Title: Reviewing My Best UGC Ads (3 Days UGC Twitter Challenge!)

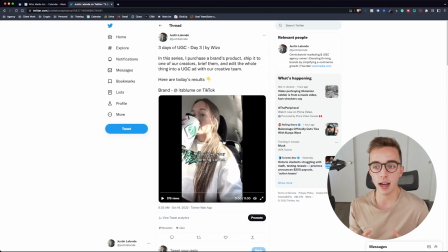(4:03)
If we're gonna advertise like who drinks pumpkin spice lattes, it's your stereotype of a white woman within the US that usually goes to Starbucks, right? Which again, that's kind of the vibe that I wanted to attack with this video. So it's like the white woman goes to Starbucks. How about we replace their Starbucks with a healthier option?
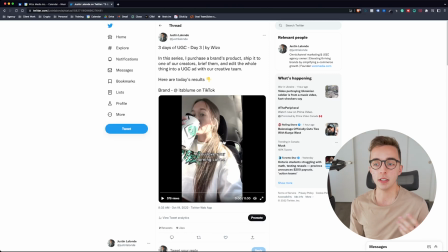(4:22)
So again, it's kind of the angle I took right here. And usually looking a little bit more in depth about this type of age range, you usually see that these are women that go to Pilates classes, that they work out. They do, again, any form of workout.
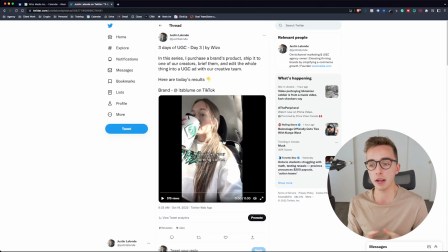(4:37)
It could also be yoga, but I chose just workout in general because all of these forms could be simplified into working out. So that was kind of the overall angle. It was more of a demographic based piece. And again, it shows that angle to do a bit of a coffee replacement for your typical Starbucks customer.
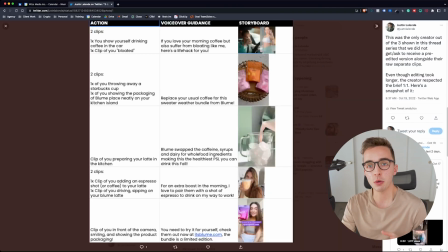(4:54)
And I showed the brief right here, which was the storyboard. It's actually one of the most detailed storyboards I've ever written, which basically had the full action steps, the full voiceover guidance, and the actual screenshots from what we wanted to attain with that.
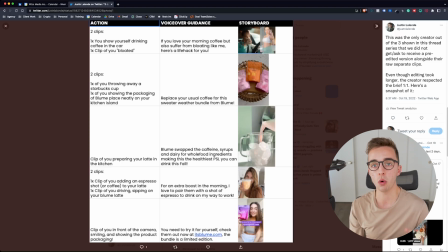(5:09)
So basically found some other either UGC pieces online or Instagram photos, or actually even some Google photos, like this first one right here. Those two are actually photos that he just Googled online and took screenshots from. Same thing actually for that second one right here.
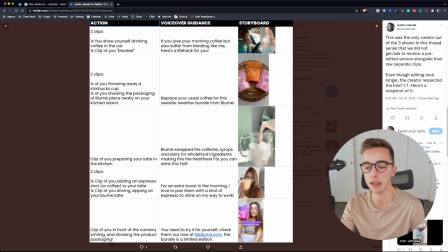(5:23)
But these next two, one I found on Instagram, and the last one I actually found from a Twitter UGC piece I saw on my feed. So with that said, you can really find inspiration anywhere. As long as you have swipe file visual examples, it's great for these creators. Kind of what I said right here is that there's also two types of learners.
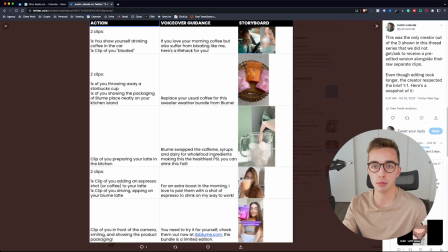(5:42)
Usually there's visual learners and there's people that learn with just simple instruction. I wanted to combine both right here and give them as much information as possible to create the best UGC piece.
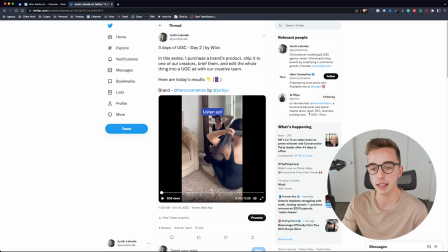(5:51)
So day 2, you might have already seen that piece up on the channel, as I've actually showed it not too long ago alongside the brief that came from it. Now I want to talk a little bit more about the research behind that piece and what inspired that piece in general.
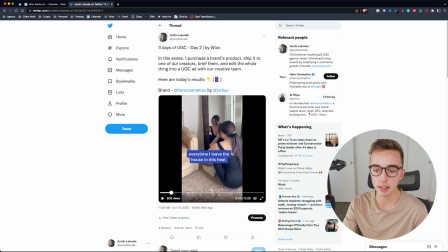(6:04)
So if we just kind of skip through it, listen up.
If you're anything like me, every time I leave the house in this heat, I come home and my skin feels so gross and clogged.
So the first 5 seconds is kind of the intro and hook to that.
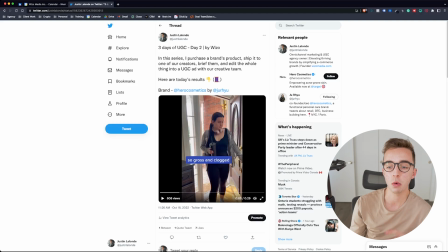(6:16)
So the goal actually of that piece would have been a piece that ran basically in the end of the summer. So something that, again, girls kind of go out and they come back, they feel all sweaty, gross, not really like a feeling that people like.
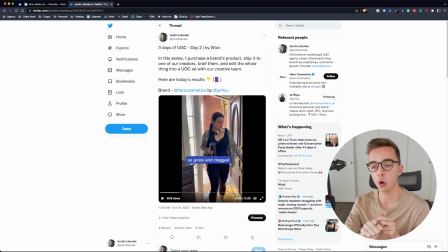(6:28)
So that was kind of the original thinking behind that. Also wanted to target women that were working out and active, so living an active and healthy lifestyle, which in the brief, I actually asked that creator to be more in like workout clothes and look like she was coming back from working out,
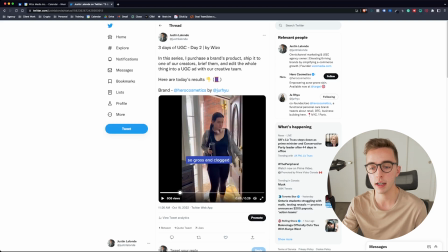(6:44)
which kind of looks like it here with her having like a drinking cup in her hand, the headphones around the neck. Again, in workout clothes right here, you can see leggings. So again, it hits the vibe perfectly about what we wanted to target. Then we get into the interest phase. So again, we're using the ADA framework to craft these creatives.
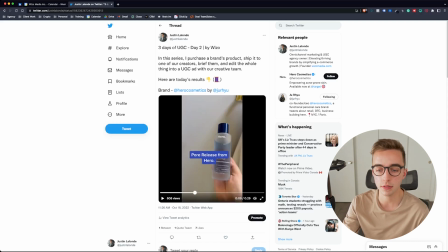(7:01)
So attention, interest, desire, and action. So in the interest phase, it's, this product has been a life saver for me. So it's like, I also feel kind of gross and sweaty when I come back home from working out. And now lifesaver, let me kind of listen to what this is all about.
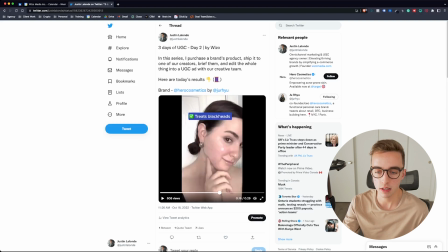(7:17)
So kind of demonstrates that. Then she demonstrates, her skin glowing right after using that. And then we specifically pinpoint living an active lifestyle, which is the exact demographic that we wanted to hit within that, is women that, again, went to the gym or were working out or were always on the go,
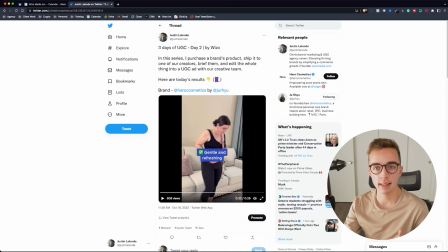(7:34)
is exactly that type of customer we wanted to attract. And one last very quick thing before we move on to the call to action is like, this is a must for your routine. So this does create the desire, right? And the D of ADA. So it does create desire as people feel like they really need that in their routine.
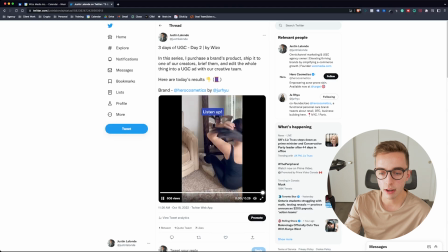(7:53)
And that's it.
Go check it out at herocosmetics.com.
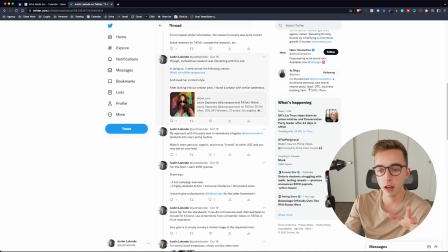(7:58)
Now, if you look a little bit into the research part of that one, I actually found a TikTok creator called Laura, which I loved her content style. I thought that she was great for this style of piece.